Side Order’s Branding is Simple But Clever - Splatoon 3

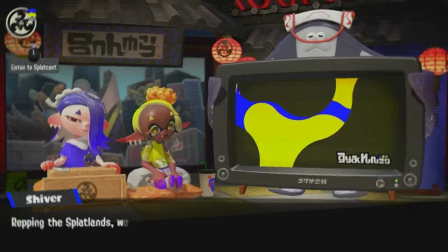(8:15)
Again, super subtle, but it's a clever reminder of what you're seeing in context.
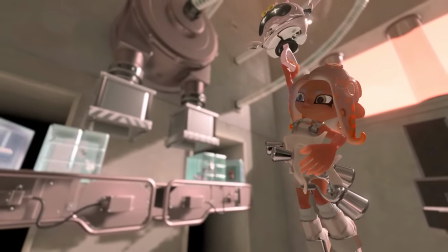(8:20)
This last section I want to dedicate to the little bit we got to see of the world building.
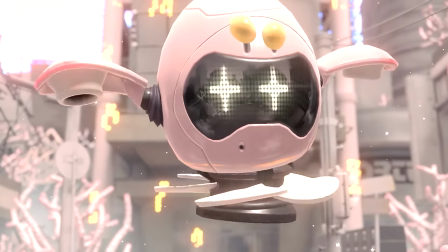(8:24)
But only after gushing over Pearlbot's incredible character design, really quickly.
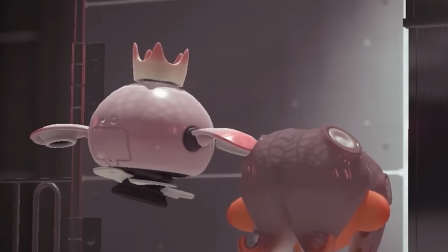(8:30)
She floats with the part that should be her hair, and it even has pinker edges too.
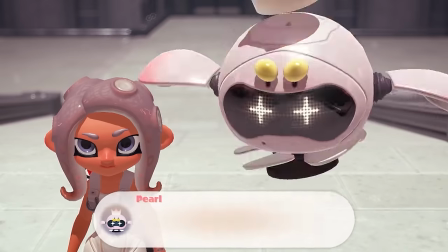(8:34)
The little sliders on her eyebrows only go up and down, yet make her so expressive.
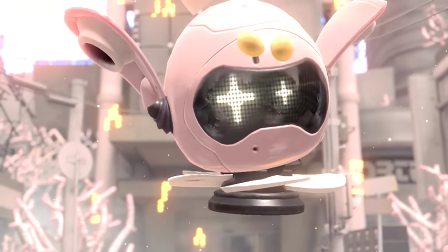(8:39)
The model in its entirety uses squash and stretch, just like actual Inkling heads in the game.
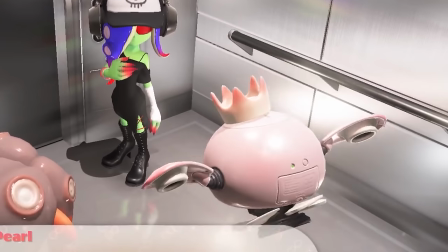(8:45)
And her crown is literally floating so that it can have the same charm it has on the actual Pearl.
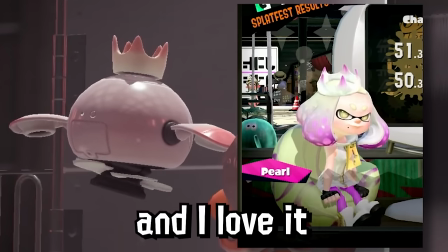(8:50)
She literally does the exact same shocked animation here, and I love it. And the cherry on top is the rigging for the eyes.
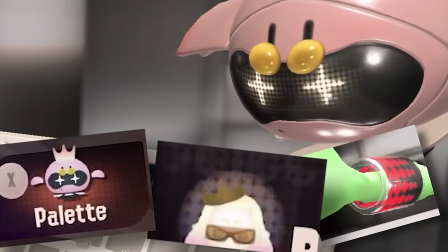(8:57)
Not only does it use the same dot pattern seen everywhere else in Side Order, but the way they act as pupils that dilate is just so clever.
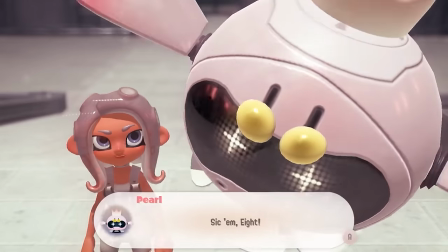(9:05)
They don't go into the individual circles either, but instead just do its own shape,
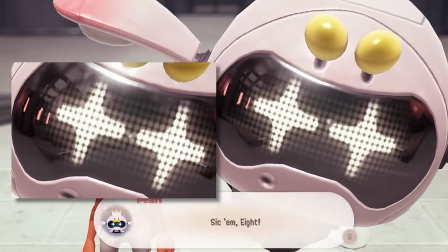(9:10)
with the glow around it creating the illusion that the shape is working within the parameters of the circle grid.
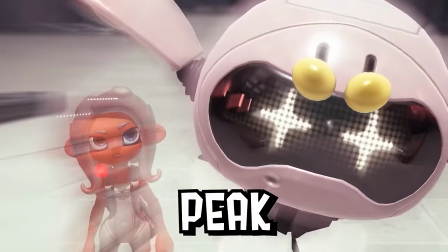(9:15)
You cannot tell me this design is not peak. Okay, that's enough Pearl talk for this video.
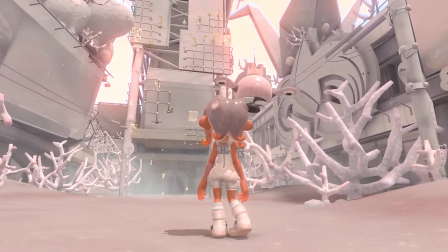(9:21)
So the world building has a lot of great details that I think are worth noting too. This machine has octopus-like tubes,
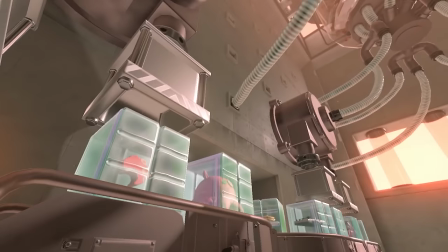(9:27)
transporting black liquid from one area to another. Interestingly, the liquid coming out of the meat grinder-looking things are not black ink.
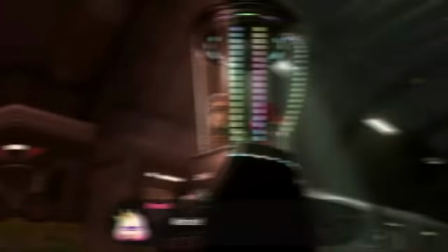(9:35)
They're the same light pink that Agent 8 has. I hope that doesn't mean what I think it does.
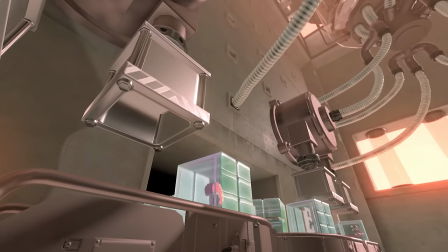(9:40)
It also seems like this machine is producing mem cakes, which could hint at a return of Iso Padre.
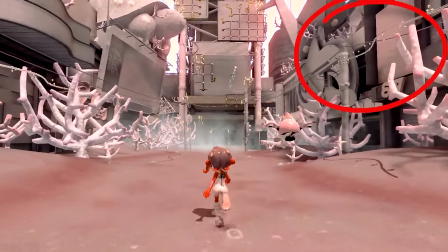(9:45)
And on the subject of Octo Expansion, I think these flying snake-looking things are a direct reference to the graphics of the Octo Expansion backgrounds.
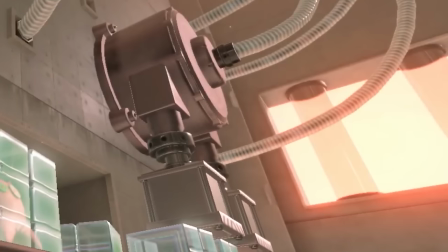(9:53)
There's a few windows that reveal a red outside too within the levels. It seems like these windows are everywhere too.
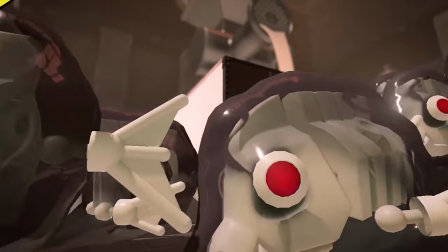(9:59)
If we look closer at the enemy reflections and the Pearlbot's reflections,
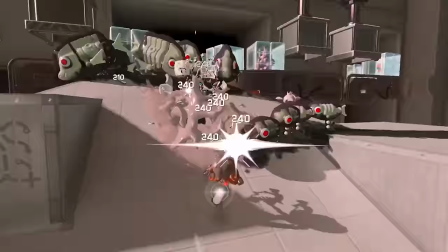(10:03)
this tells us that each level is built to feel like a surreal liminal space, but seeing the end of the trailer also shows that there are windowless rooms too.
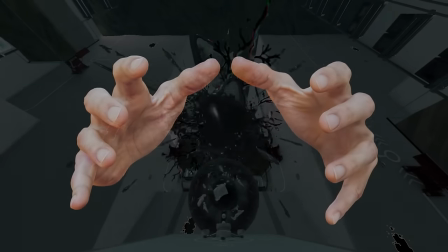(10:10)
It's just so ominous and creepy no matter where you are. These black electrical explosions compound that feeling too.
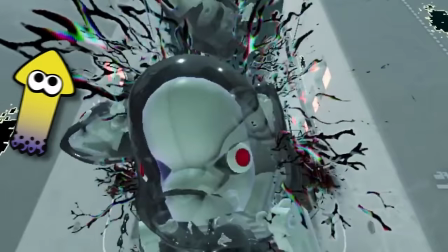(10:17)
It's very interesting that the little bit of color on these things use the same colors as Dead Fish's character design, which are also the same colors from this screenshot.
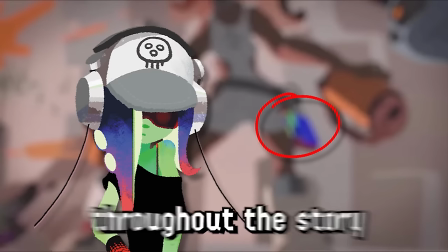(10:26)
I'm really looking forward to seeing how these colors are integrated throughout the story, and if it goes beyond just being a visual motif,
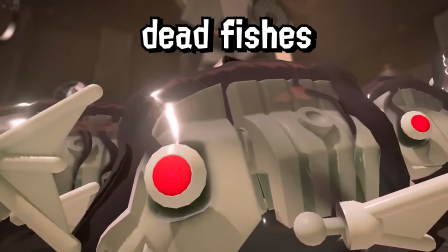(10:33)
the enemies literally being dead fishes also raises similar questions.
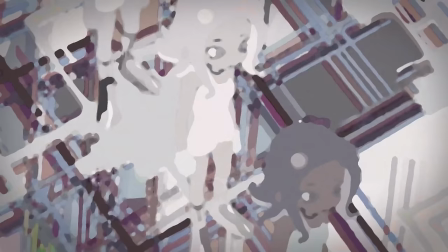(10:37)
I doubt that Dead Fish is the antagonist or anything, but all these details put together certainly create a cohesive pattern of references.
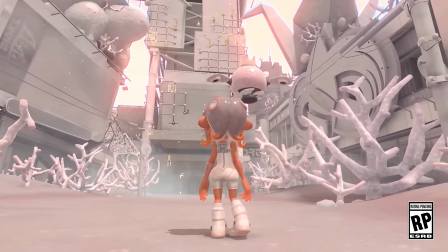(10:45)
And that's what a lot of things in Side Order really are, an interconnected combination of ideas that work well together in a harmonious way, whether it's visually,
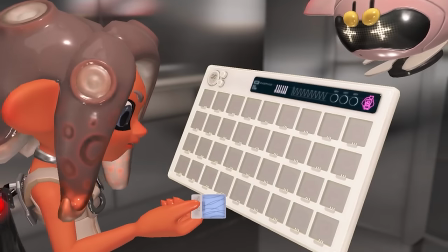(10:54)
symbolically, or literally. And these ideas work so well together because there was an intention to make it orderly from the very beginning.